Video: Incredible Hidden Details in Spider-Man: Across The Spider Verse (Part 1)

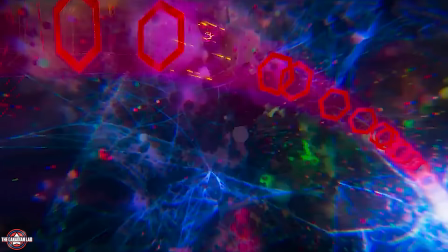0:07 Hey everyone, I'm the Canadian Lad, and today I'm gonna show you 25 incredible hidden details from the first 45 minutes of Spider-Man Across the Spider-Verse.
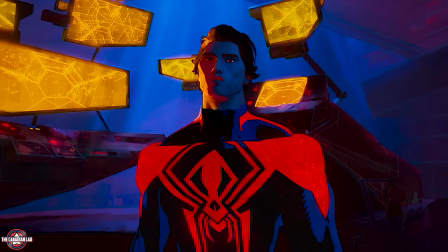0:15 That's right, this is part 1 of a 3-parts video. I've decided to split the movie, which is 2 hours and 15 minutes, into 3 parts.
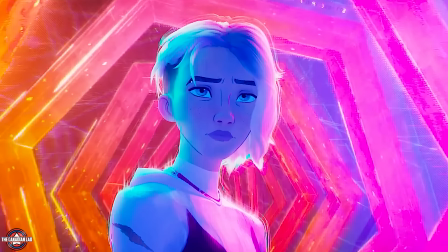0:22 This way, I not only get to explain each detail, but it allows me to put the videos out quicker.
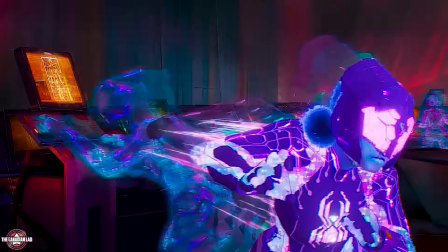0:27 And also, I don't want to make a giant 40 or 50 minutes video, which is almost as long as the movie itself.
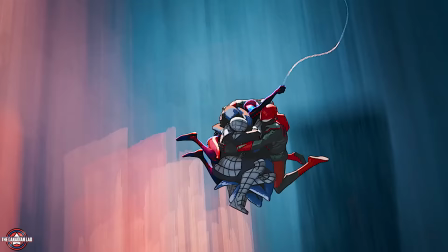0:32 I want to keep everything on point. So if you ever want to share this video with your friends, you will know the moment you're searching for.
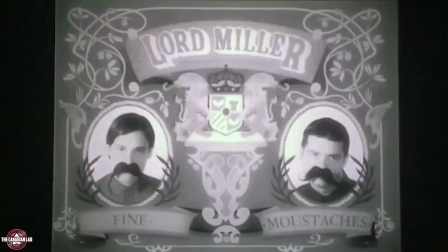0:37 So without wasting any of your time, let's begin. Number 1. Right at the beginning of this movie, both the writers aka Phil Lord and Christopher Miller appear in the intro. They both have their very own production company by the name Lord Miller, and this is the logo that we see here.
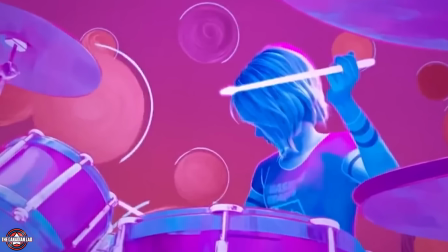0:51 Number 2. The movie opens with Gwen Stacy playing drums with her band Inner Universe.
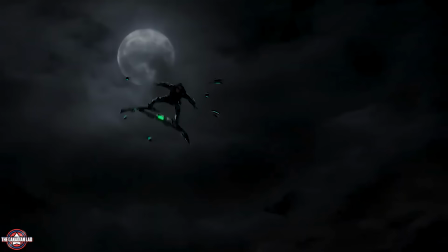0:56 Now Sony did something here that they usually do with their trailers, but this time they did it in a movie itself.
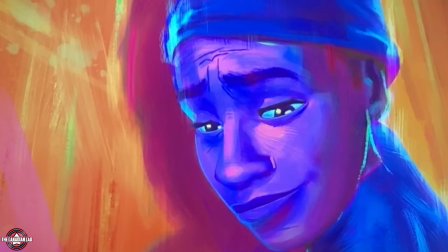1:01 Sony actually showcased bits and pieces of the characters that are gonna appear throughout the film. So they haven't happened yet, but we are given a glimpse as to what's coming.
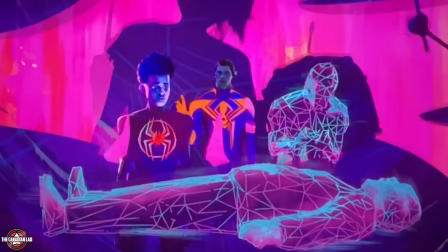1:09 We see a shot of Miguel O'Hara explaining the multiverse to Miles.
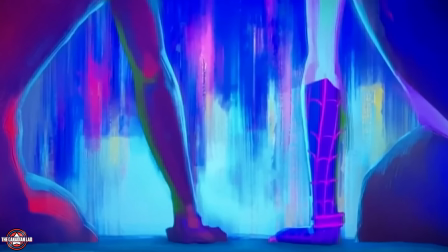1:12 We see a shot of Gwen swinging with her mask opened, a glimpse of the intimate conversation between Miles and Gwen, and then we see a couple of shots from the previous movie as well.
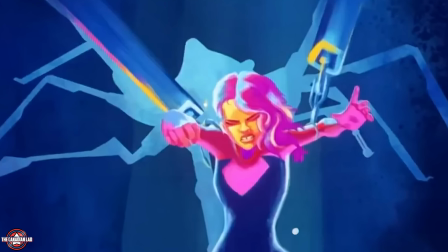1:20 And then a shot of Gwen when she was being sent back to her universe by Miguel. And lastly, we see glimpses of Miles' dad and Spider-Man India's dad.
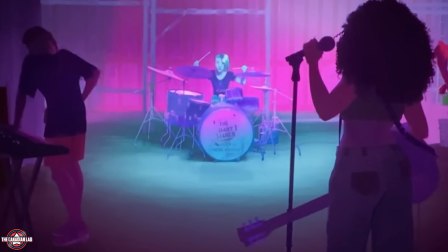1:27 Number 3. The name of Gwen's band is none other than the Mary Janes. Number 4.
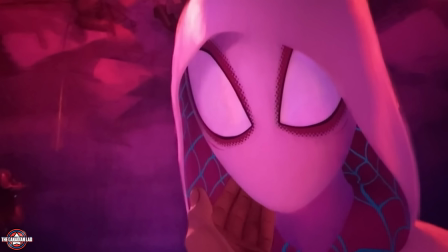1:31 In this sequel, we learn that Peter Parker in Gwen's universe always knew that Gwen is Spider-Woman, which he revealed moments before dying.
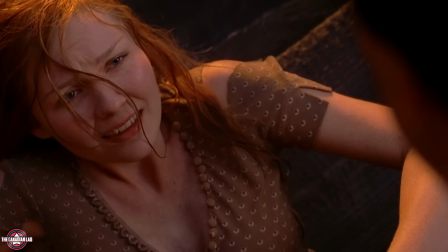1:39 Now this does make sense because most of the other versions of MJ or Gwen Stacy's knew Peter Parker is Spider-Man.
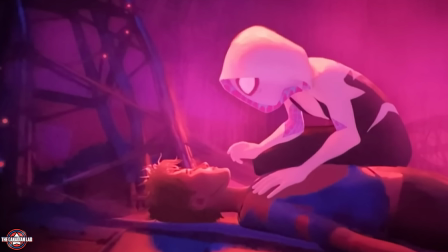1:45 So in this universe, where Gwen is the superhero, it's Peter who knew it but kept it a secret.
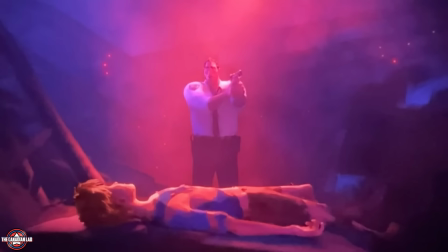1:50 Number 5. After Peter Parker is dead, Captain Stacy believes it was Spider-Woman who killed him.
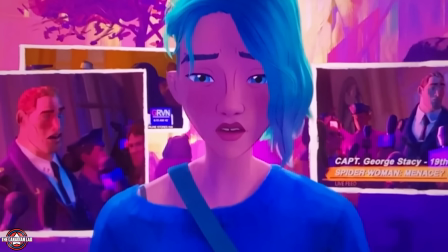1:55 And this starts bothering Gwen a lot, because she's not able to tell the truth to her father.
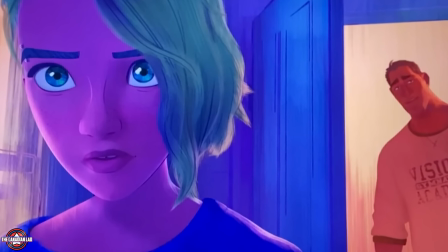1:59 She's not able to tell her dad, I'm Spider-Woman and I didn't kill Peter Parker. Now notice an amazing hidden detail about this.
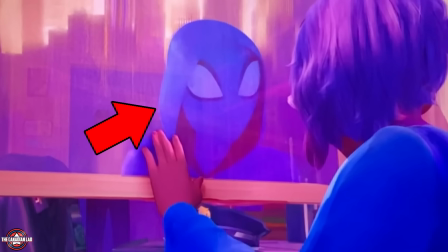2:05 When Gwen is about to enter her home through the window, in her reflection she sees herself in Spider-Woman's costume, whereas in real life she wasn't wearing any.
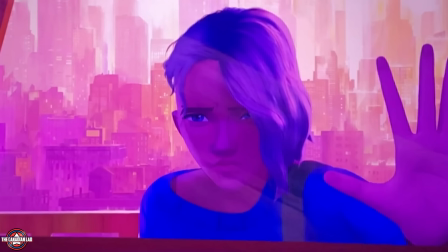2:13 This indicates that she sees herself more as Spider-Woman than just Gwen, and she is mentally suffering because she is not able to disclose her alter identity to her father.
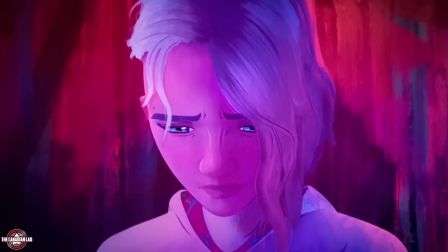2:22 Number 6. When Gwen reveals her true identity to her father, the animators have done something amazing here.
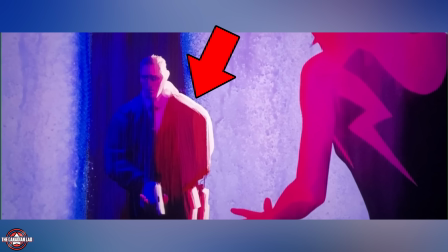2:27 Notice Captain Stacy is portrayed using 2 different colors in this scene. One side is red, which matches Gwen's color scheme, while the other side is blue.
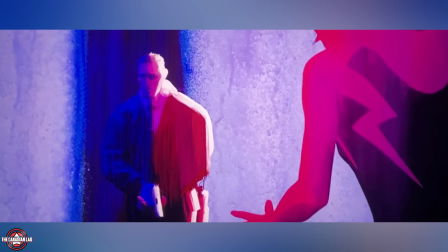2:35 This choice of color signifies that Captain Stacy is torn between supporting his daughter and fulfilling his duties as a law-abiding police officer.
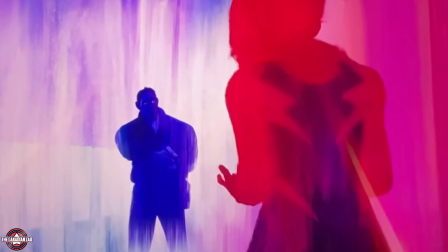2:42 And when Gwen takes a step forward, Captain Stacy then points his gun at his own daughter.
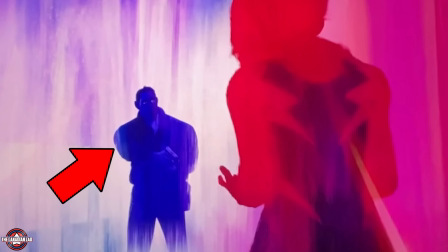2:46 And at this moment, he's depicted entirely in blue, with the red color gone. This change in color suggests that his role as a police officer has completely overshadowed his love and concern as a father.
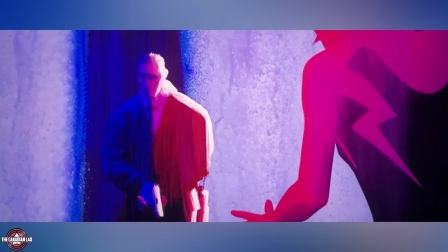2:57 It's like this movie has 2 different stories. The animators are telling a story of their own using their own subtle methods.
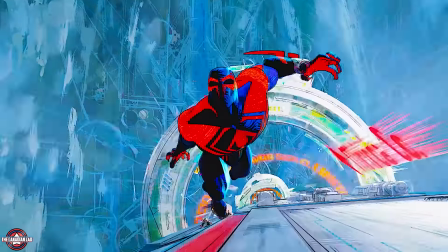3:03 Number 7. Spider-Man 2099, aka Miguel O'Hara, doesn't have any Spidey sense.
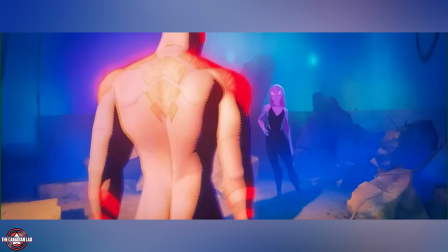3:09 That's why while he was talking to Gwen, Vulture's strike from behind took him by surprise.
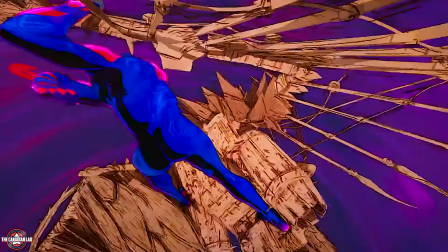3:13 Now a lot of people may not remember this, but if you have played the game Spider-Man Edge of Time,
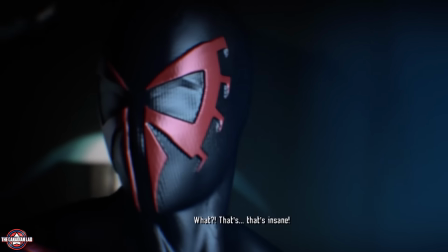3:17 there Spider-Man 2099 also doesn't have any Spidey sense, although he has a similar ability called Accelerated Vision.
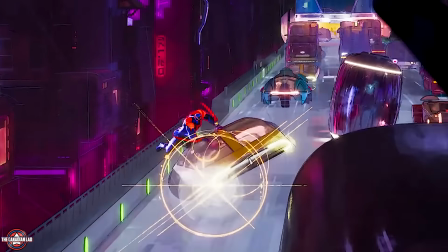3:24 Thanks to Cole for actually reminding me of this detail. Shoutouts to Cole. Number 8.
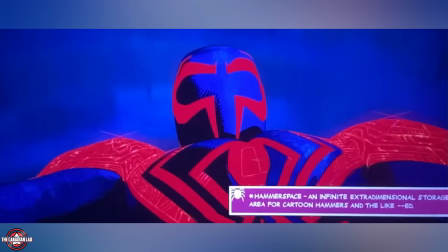3:29 In this movie, we now get an editor's note literally in the middle of a scene, just like it happens in the comics.
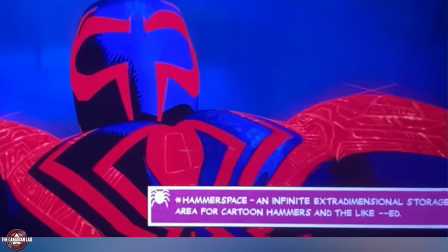3:35 For example, when Miguel is fighting the Vulture, Miguel says that Vulture has hammer space, and there we immediately get an editor's note explaining what the hammer space is.
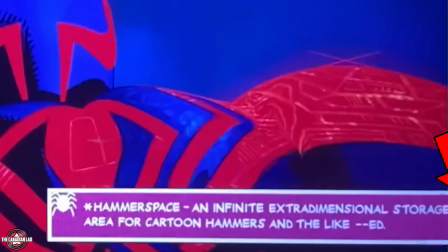3:43 It says an infinite extra-dimensional storage area for cartoon hammers and the like.
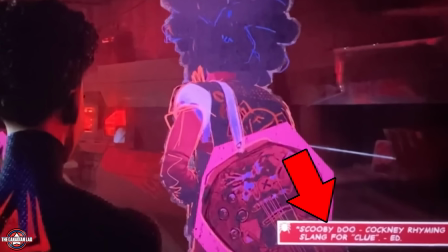3:48 We get another editor's note when Spider-Punk says he doesn't have a Scooby-Doo about something, where the note translates it that Spider-Punk has no clue.
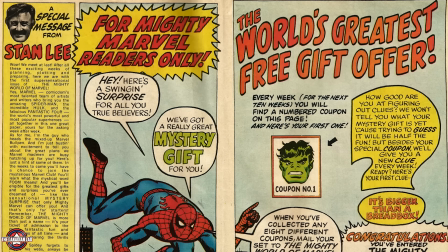3:55 Now as comic readers, we all know editor's notes pop up frequently on comic pages to explain something that's happening, often to point you in the right direction of another issue.
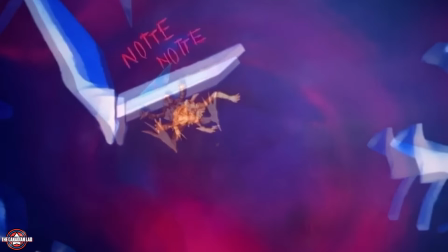4:03 Number 9. When the Renaissance Vulture smashes his head on a broken pillar, the action word "Notte Notte" appears on screen instead of "pow" or "blam."